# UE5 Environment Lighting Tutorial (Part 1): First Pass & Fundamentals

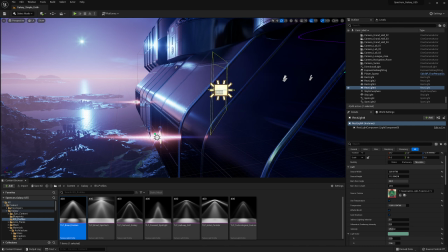1007s
Now we can take this light and move it to the exterior, and then rotate it and scale it to match the overall size and shape of the window.
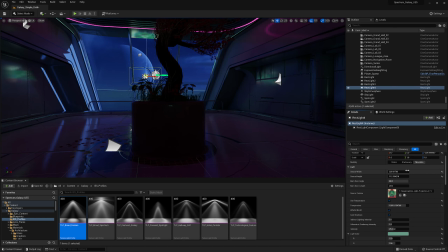1017s
The idea is to enhance the lighting that is coming from the exterior and get some interesting reflections on the floor, ceiling, and walls.
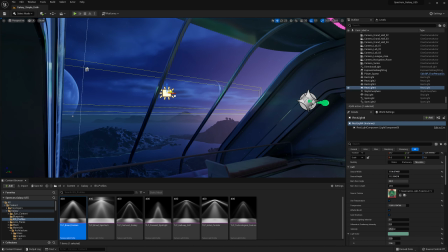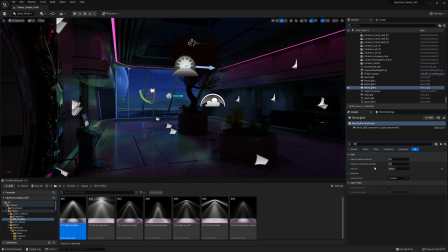1038s
This light can be much brighter, and we can also change the colors and the texture to make it look like it's coming from the exterior.
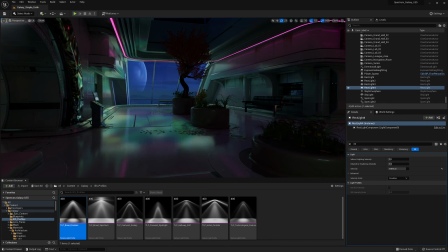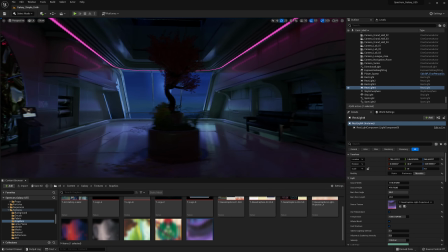1052s
As you can see here, I go back and forth between the two main camera angles in this area.
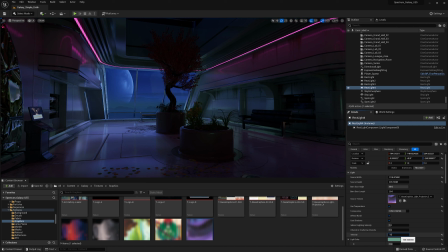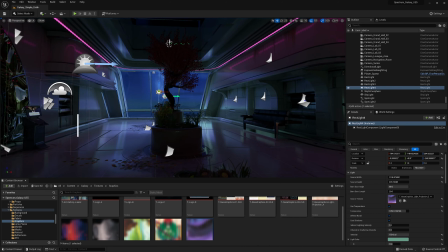1065s
This color is close enough for now. We can just copy this light and move it into the other window.
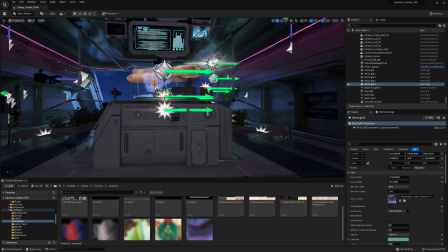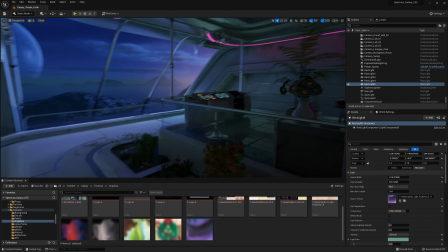1077s
And then we can do this again for the other windows that are larger in the grand hall area.
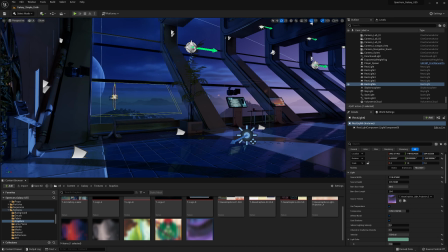1083s
Here we're going to need to adjust the shape, the size, and location of this light.
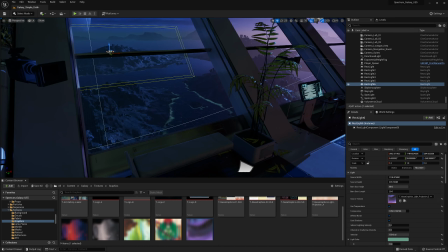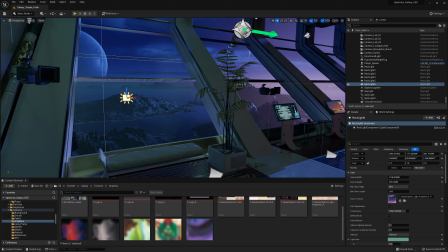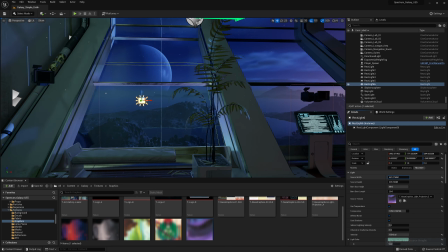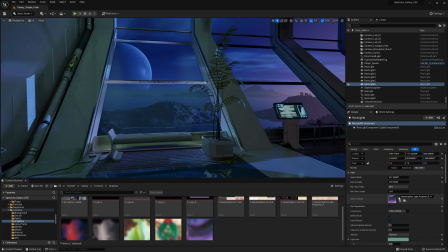1116s
When I brought this light closer, I realized that the color was not matching the sky, so I'm going to go ahead and change it again.
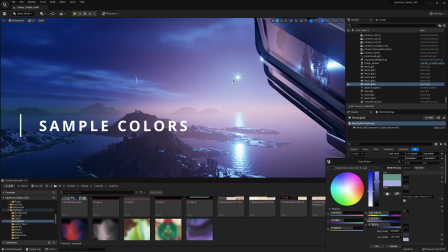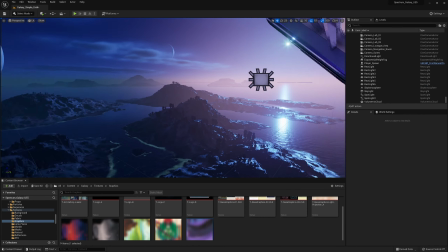1129s
I'm going to speed up this portion of the video as I duplicate this light to the other windows.
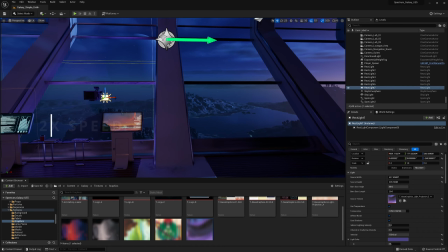1134s
I'm not doing this on every window as it's nice to see some that are darker than others.
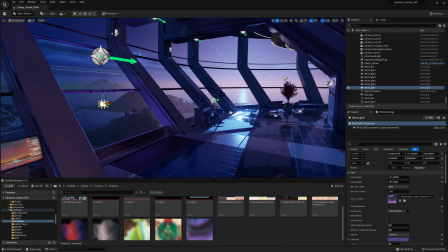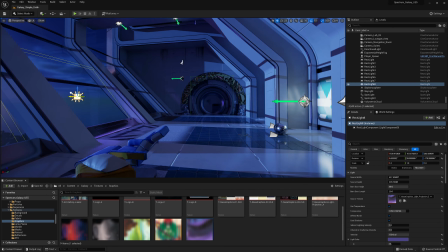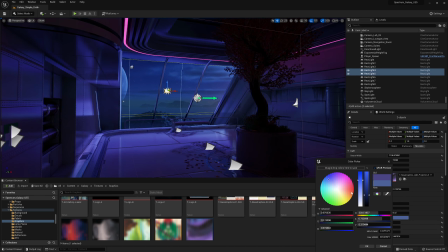1151s
I'm still experimenting with the colors that are coming from the exterior. I felt the other ones were too purple, so I'm just making these more blue.
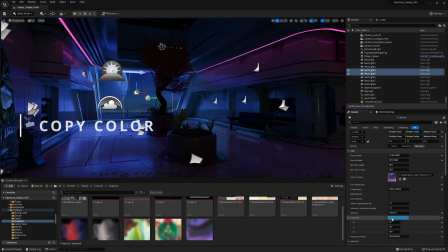1162s
I think this color feels more natural, so I'm just going to copy it over to the other lights.
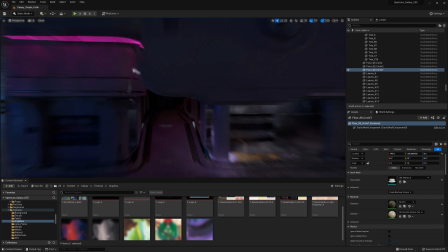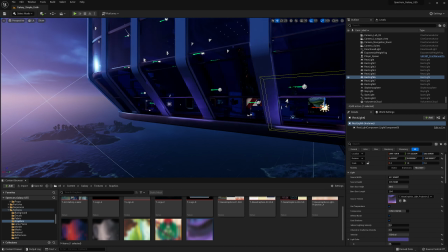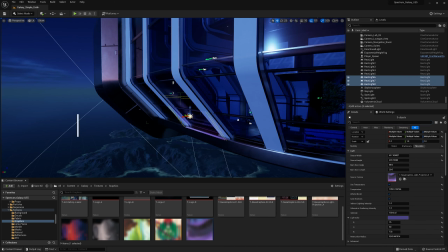1181s
But before pasting the colors, I'm going to adjust the attenuation radius to make it smaller.
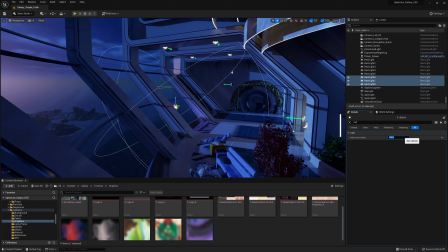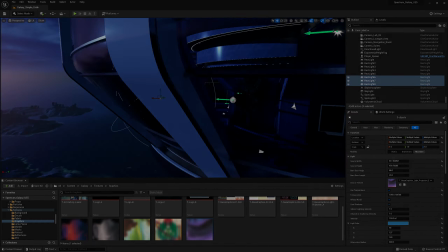1195s
and then adjust the same setting for these two other windows.
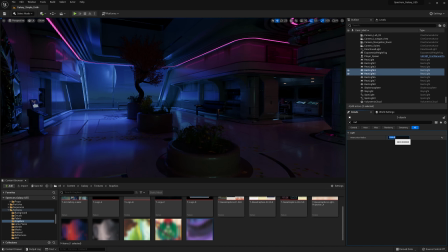1200s
I'm trying to get it to a point where it's lighting roughly half of the room, while the other half is being lit by this monitor.
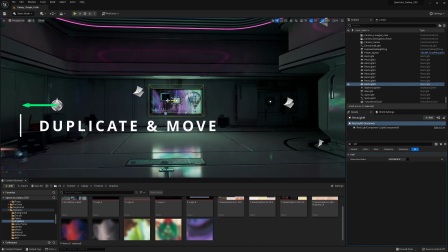1208s
Again, we're going to duplicate this light and move it onto the grand hall.
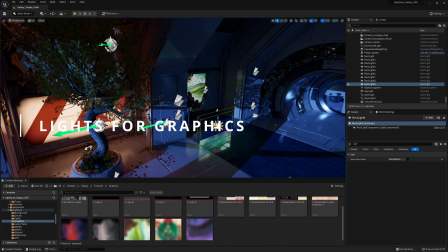1215s
We're going to be using this as a start to light the graphics in this area.
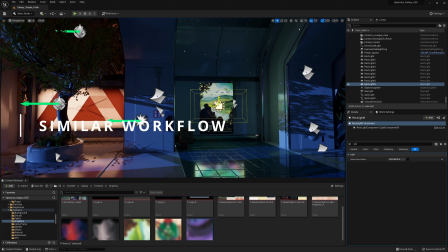1223s
This is a similar workflow than before, we're just trying to match the source to make it look like it's lighting the environment.
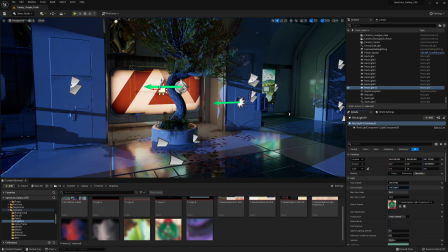1231s
Because this area has more than one graphic, I'm going to try to make one of them more dominating than the others by making it brighter, more saturated, and increasing its radius.
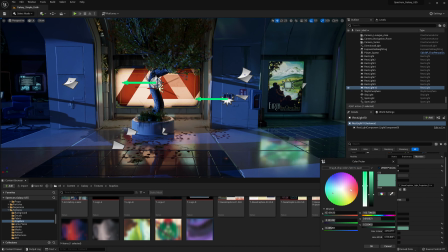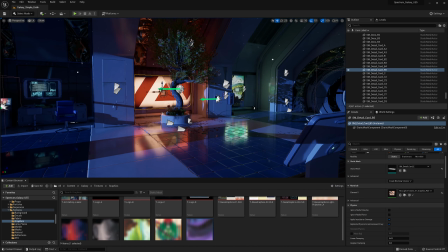1248s
Here we can also replace the texture with something that matches the graphic better.